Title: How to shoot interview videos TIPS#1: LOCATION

Hello guys, my name is Rizky from acreativealt. In this video, I'm going to share a couple of tips on shooting interview videos.
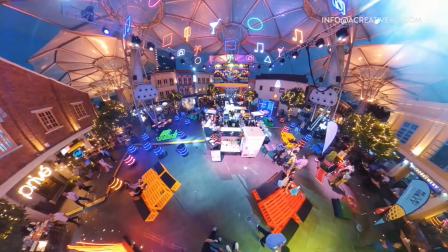6s
Since the beginning of the pandemic last year, events have no longer been our bread and butter,
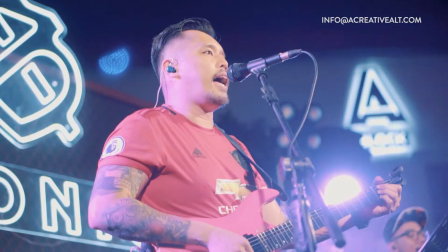11s
and acreativealt have been moving towards content creations and advertising.
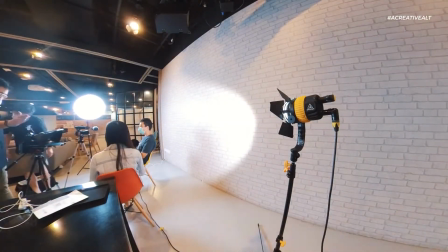17s
Interview videos have become our new bread and butter. And of course, just like many other things that I do, I made a lot of mistakes in the past. I've been trying to constantly improving on our video quality. One of the things that I learned is the fact that recording an interview video is much more
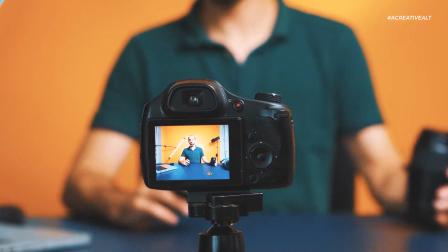33s
complicated than just simply putting a camera on a tripod and recording someone's talking. And in fact, there are a lot of things to consider, and I think this video is going to be a part of a series that I'm going to try to do.
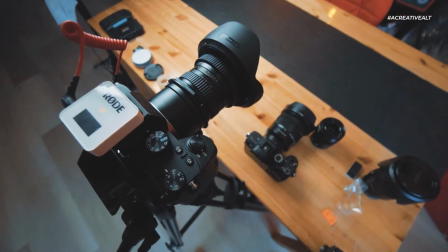46s
There are many things to consider, like the placement of the camera, placement of lightings, what kind of microphones, and so on and so forth. What I'm going to highlight in this video is actually first thing that a lot of people tend to forget, something that I also tend to forget in the past, is the location itself. I'm going to give you a couple of tips on deciding an interview spot on your location, especially if you are my clients. You've probably seen my YouTube setup before, and you've probably seen how we actually go to your office and to do your setup. I think location is one of the most important things to consider before you consider the types of cameras and lightings that you may want to use.
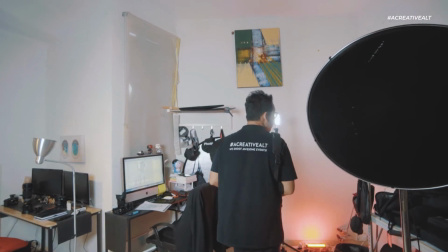83s
For some of you guys who have been to my office before, you know that my office is really small, and many of my clients, of course, have much bigger office.
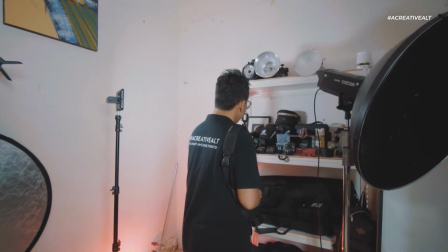91s
But regardless what is the size of your office itself, an office is still an office. Therefore, we will see a lot of random things around, like documents lying around, water bottle, and of course all our personal stuff that may not have any relation to the particular in the video that you're actually working on.
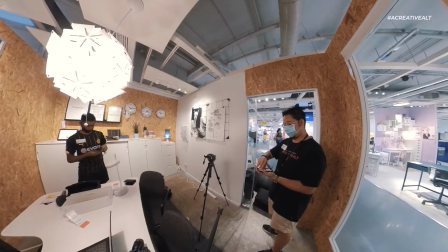109s
So let me just go through a couple of different considerations that I do whenever I do any types of interview videos. In any types of interview videos that we do, I always try to have some sort of a storytelling at the background.
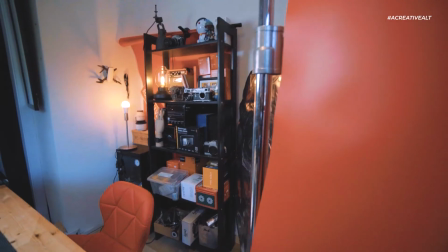123s
So therefore, if you look at my YouTube stations, you can see some of the stuff at the back. You can see my company name at the back, a few of my vintage cameras at the back.
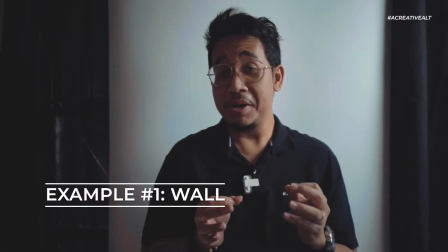133s
So this is the most common mistake that I've seen from many people when they're actually trying to do interview video.
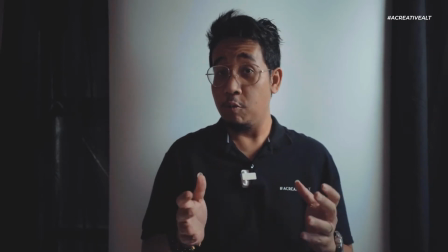137s
And needless to say, I did these mistakes too in the past, whereby you have a wall and you put the subject very close to the wall like this.
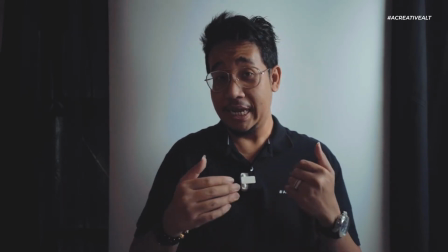145s
So something like this will not be ideal because it doesn't give you enough depth to tell a story.
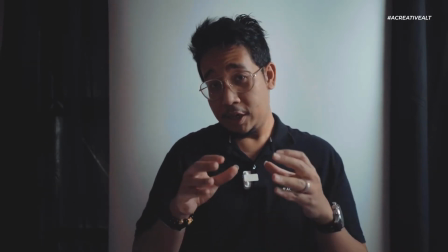150s
Well, of course, unless you are thinking of doing like a high-key kind of a style.
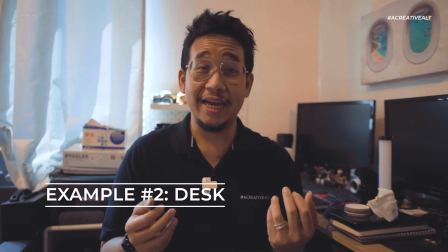155s
This is something that you probably want to avoid. So one thing to consider when you are actually deciding your interview spot is what do you see behind the interviewees.
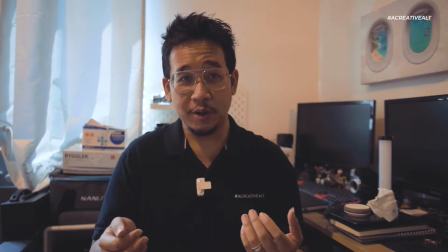164s
So for example, if I pick my desk as an interview spot, you can see a lot of rubbish lying around basically.
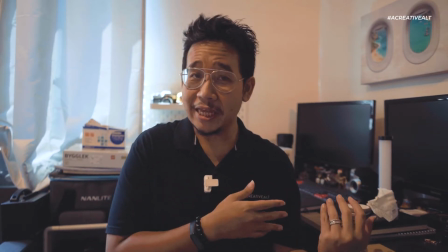171s
So you can see my table is pretty messy,
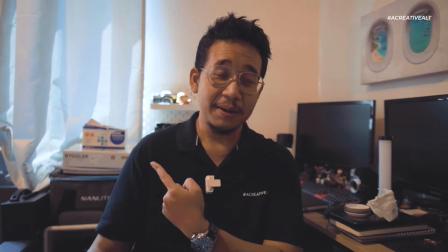173s
and at the same time I can see like this box of masks behind me, which is totally unrelated to what we do.
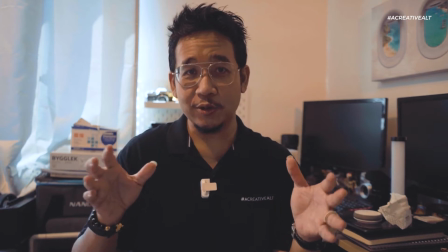181s
Once you have decided on the interview spots, you can start to take note on what are the items that you need to remove.
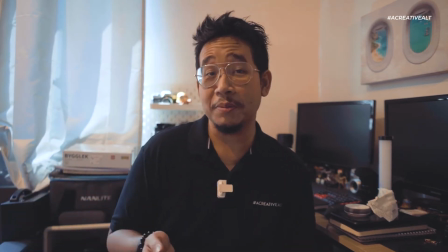188s
I will probably remove this mask because like we are not a medical company or some sort, unless of course the mask is actually part of the story.
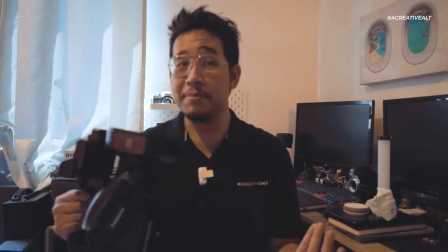197s
Maybe I just put a camera in the background.
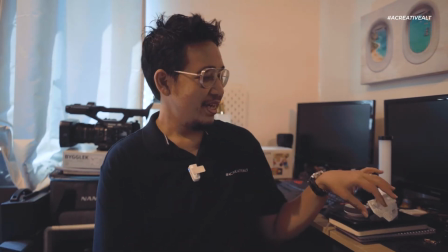204s
Let's say something like this, and of course I have to clean up my table a little bit, especially removing those that are absolutely not related to the video that we are doing.
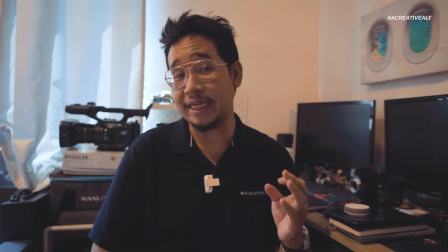212s
Although leaving some small items can be helpful to tell a story as well. An example, let's say I always have this lenses on my desk.
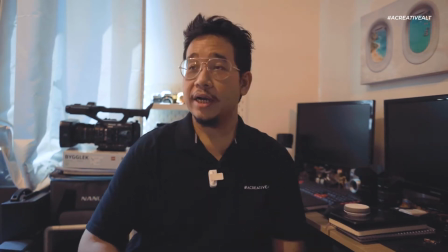221s
I probably can keep it there because that is something that we actually do. Another point is that whenever I'm trying to decide on location,
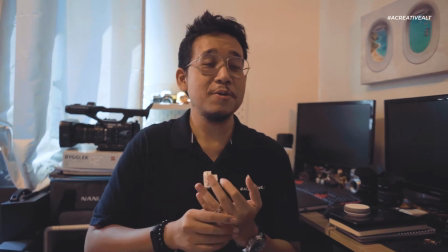228s
the last thing that I need to consider is lighting, because I always prefer to build our own lights.
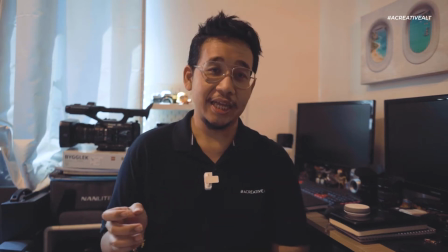234s
Once I have decided on the interview spot, this is the next thing that I always do. I always carry portable lightings around.
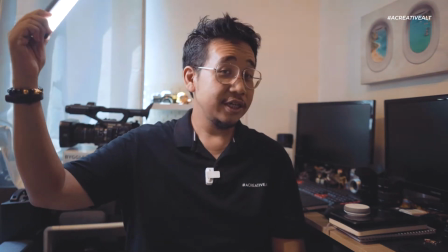241s
Something like this, an example. I can use this to simply test out light positions.